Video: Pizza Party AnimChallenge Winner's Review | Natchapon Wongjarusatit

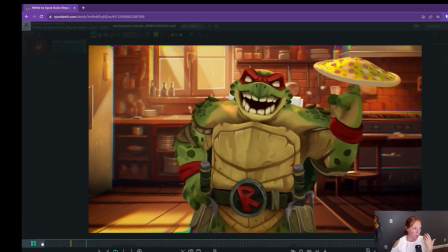I think like the laugh's working and reading really well.
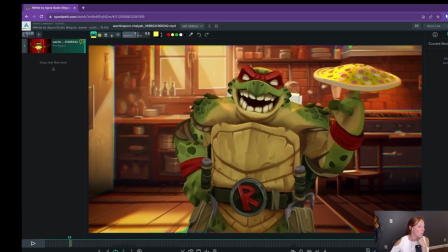But that's just something I feel like I don't know the limitations of the rig that you're using, so it might not be possible, but even if we had some residual
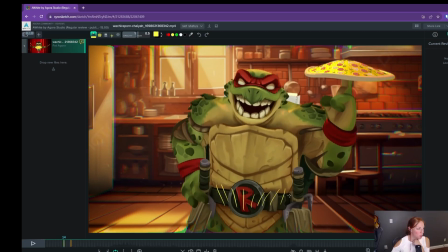movement like down in this part of the shell here, or we saw it in the shell in the belt or something. And I think you could add a little bit of like finger squeeze in there. Again, these are just like very, very tiny things, but
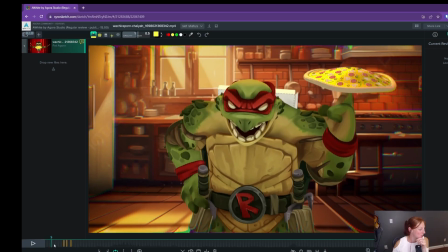given that I watched it so many times, eventually I picked up a couple of suggestions.
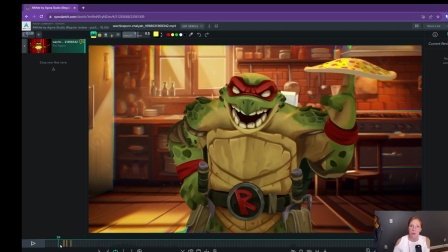So that's one thing. Again, I don't know the limitations of your rig, but while he's laughing and
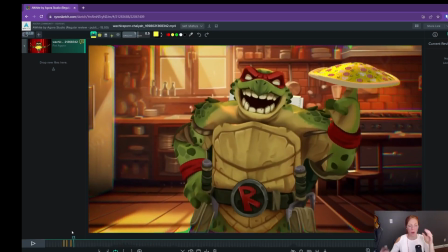when I feel like there are moments where you could play with his eye mask a little bit. Again, I don't know if your rig allows for that.
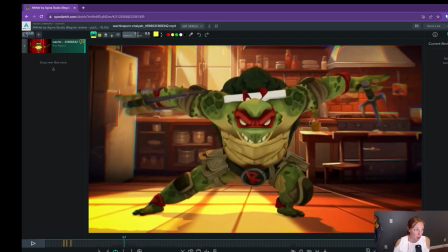I think you're doing a great job getting around the fact that it doesn't move by like lowering his head and stuff.
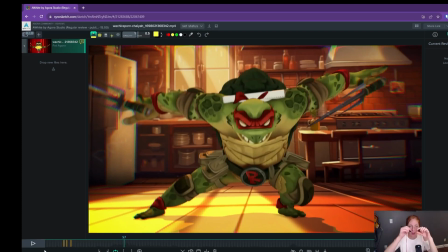We're still getting like a little bit of variance in that white shape here of his eyes. So we do sometimes have the illusion that he's changed his expression in the eyes,
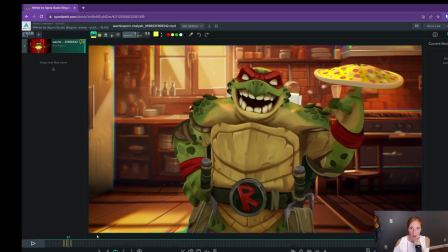but I feel like if you have the rig capacity there, you could play around with adding some compression in there,
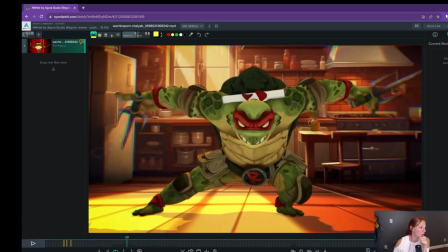especially during the laugh, and when he comes down into these moves before he jumps, and
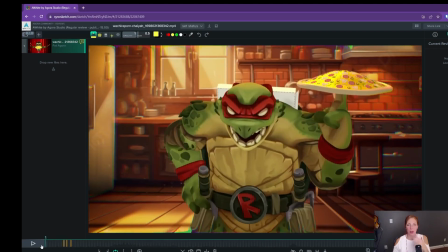anywhere where he's exerting, I feel like you could play around with a little bit of compression in the eyes.
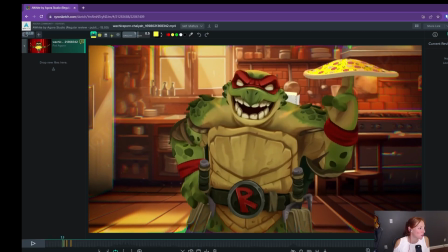But again, I'm not sure if that is something that your rig allows for. Just a thought there. Let's see. There was one thing in the laugh, and again,
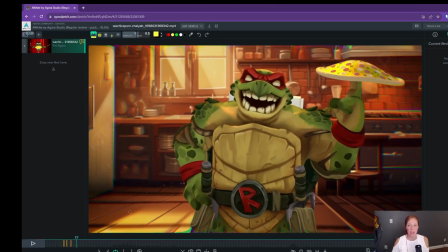I don't know if so I hear him like laughing along with let me turn the audio back on.
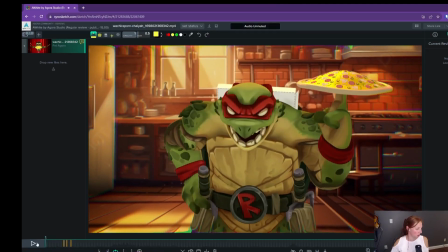I hear him laughing along with the audio.
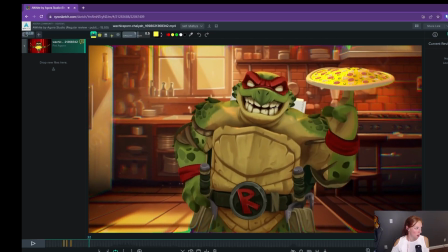This last one here, I feel like he closes his mouth just a little bit too early. Like he's in this part here, I feel like his jaw would still be open. On that last ha before the ha,
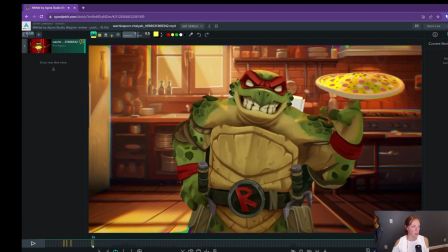that last ha I feel like takes place while his teeth are closed. So that's just another small thing.
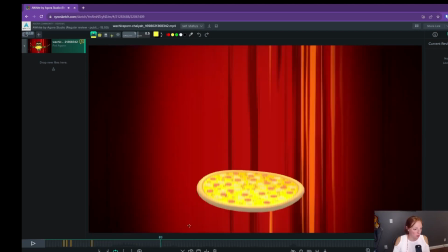And the reason I'm not sure if your intention is to follow all the audio directly is because there's some sections in here where it still sounds like he's making sound, but I don't see that he's moving his mouth in there. So let me just point those out.
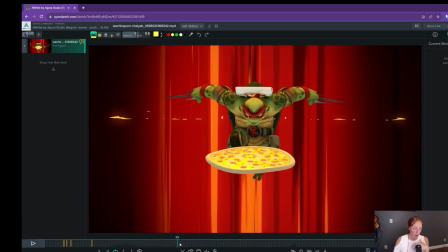So here, if his mouth is lowering, it's hard to see it just because his head is down.
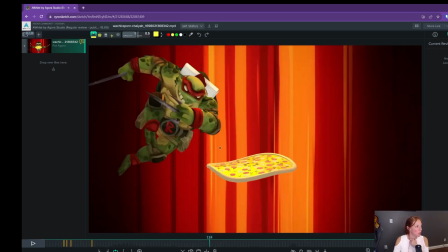And then this one, this move especially because we see him pause for a second, which I think is great, again, in terms of like the dynamics of the shot. You have all these moments where he's like in a fury and in a frenzy,
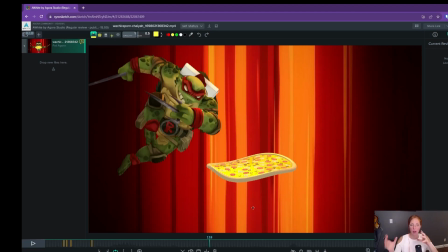and then pauses so that we can, the audience can catch up and get a read on him before he zips away again.
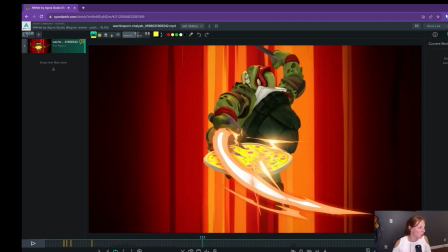So I think that's all so awesome. This one here, I feel like
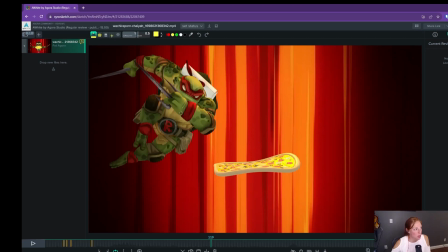it might be an opportunity to like maybe lower this arm just a touch so that we could see that his mouth is open here. If that's your intention to open the mouth for that, like yeah, like all the hi-yahs in this part.
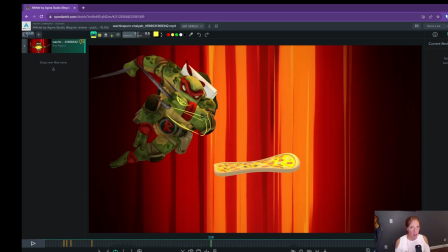If it's not, then that's totally fine.